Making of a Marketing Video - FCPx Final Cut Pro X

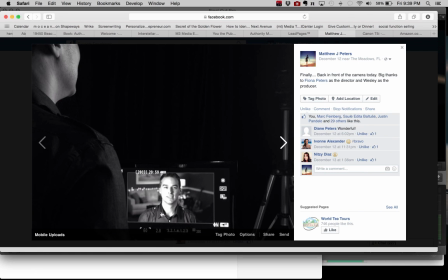491s
So you are having to deal with settings on the camera, and I can't go into all of it right now because there's a lot to that. But just to break this down for you, to show you this is what we did. So like I said, we had the light over here shining on this side of my face, and then we had the gold reflector on the other side.
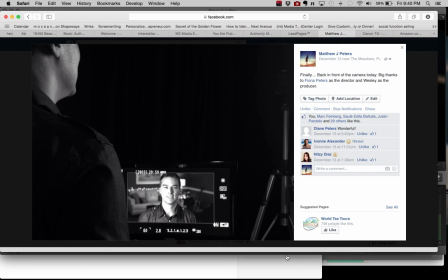510s
And if we go back,
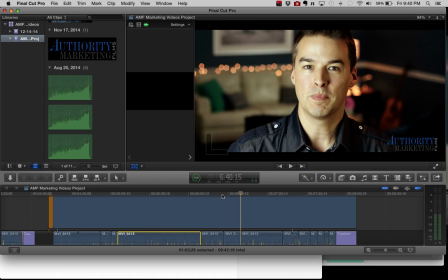514s
I had Christmas lights across here, and we have this lamp, a table lamp. And then what I have right here is actually a reading lamp shining down on this over here.
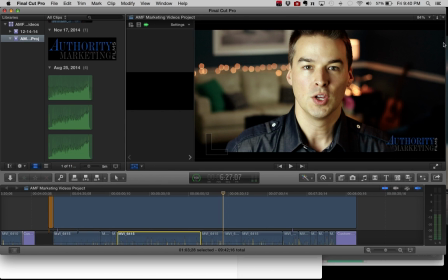530s
No, you know what? We turned that off. We actually have another softbox, another like $60 softbox with 5 CFL or compact fluorescent lights shining on here. Very inexpensive. It's just a softbox light, and it lights up that couch to give it contrast.
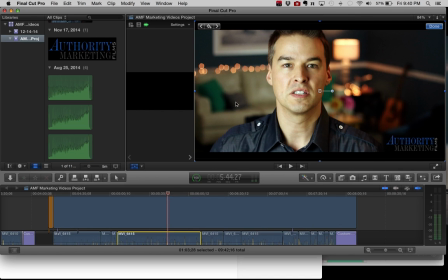548s
And so I do stand out from the background, but it's subtle. So I really like this look. I wanted to break this down for you to show you how it is that we did it.
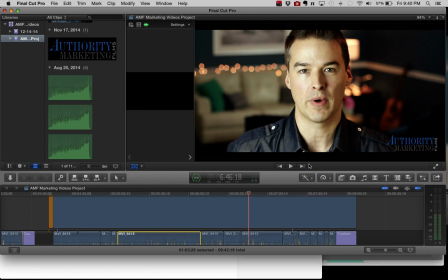560s
Use a Canon T5i. You can get that with assortment of lenses for under $1,000, and the editing program here has the effects built into it. The biggest thing really is time and the experimenting with it.
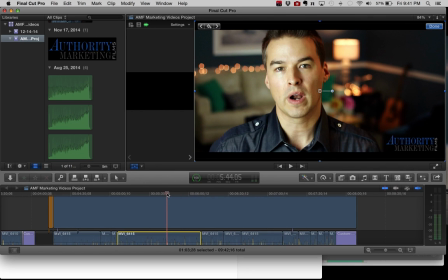577s
So that's a little bit behind the scenes there. Hope you enjoy it. Hope I can pause this on a not so silly face. There we go. That's not so silly.
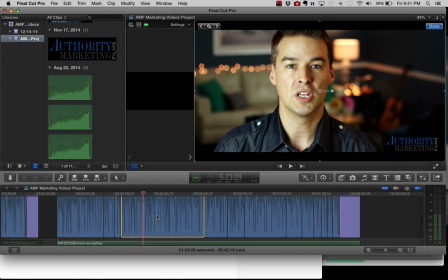589s
And then the last thing I'd say is I bought some music, and the thing with music is you want to make sure it's never a distraction. So you'll see as the music builds, I pull the volume down. All right, and then I bring it up at the very end.
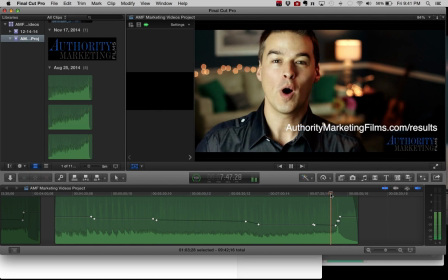604s
I don't know if you'll be able to hear this here.
So go on over to authoritymarketingfilms.com/results.
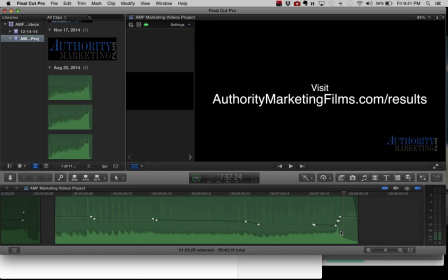616s
So I brought it up at the end. So, this fade out would actually get a little bit louder, but it was quiet at the beginning. So I brought it up and then I started bringing it down. The thing is, you see, I brought the audio from the camera up right here.
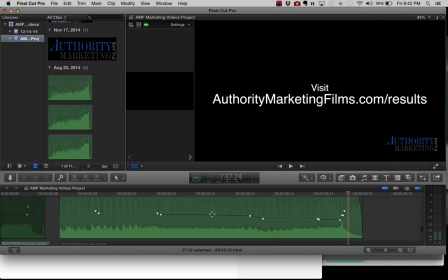634s
I brought it up 4 decibels, and you can see this one right here, I brought down 20 decibels. All right, so I could bring that up, and you see how this thing right here, these little mountains, that's called a waveform, and that changes with it. I want to give you a little bit of behind the scenes of how we did it, and this is how we did it.
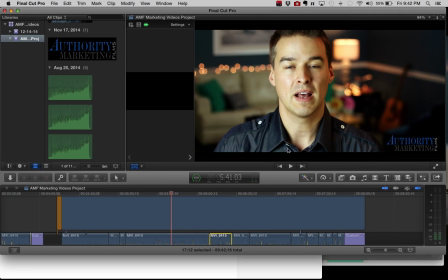652s
This is basically, it was me in front of the camera doing a little bit of directing. I had Fiona off to the side, and we had Wesley that was doing the producing, and both of the women did an excellent job.
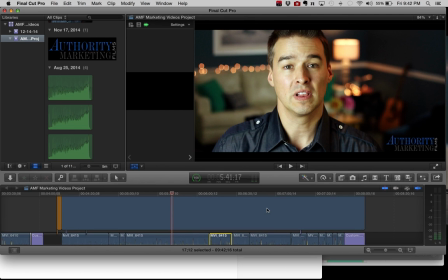667s
I really enjoyed this project. I'm going to also be releasing my behind the scenes of me on camera. I have a tremendous respect for people who are on camera because this is not an easy thing to do.
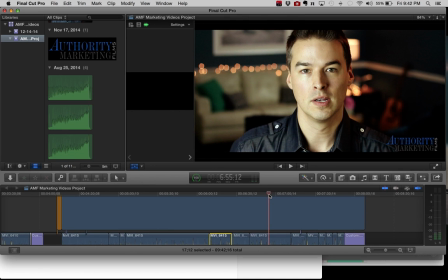679s
So thanks so much. I hope you enjoyed this. Talk to you soon.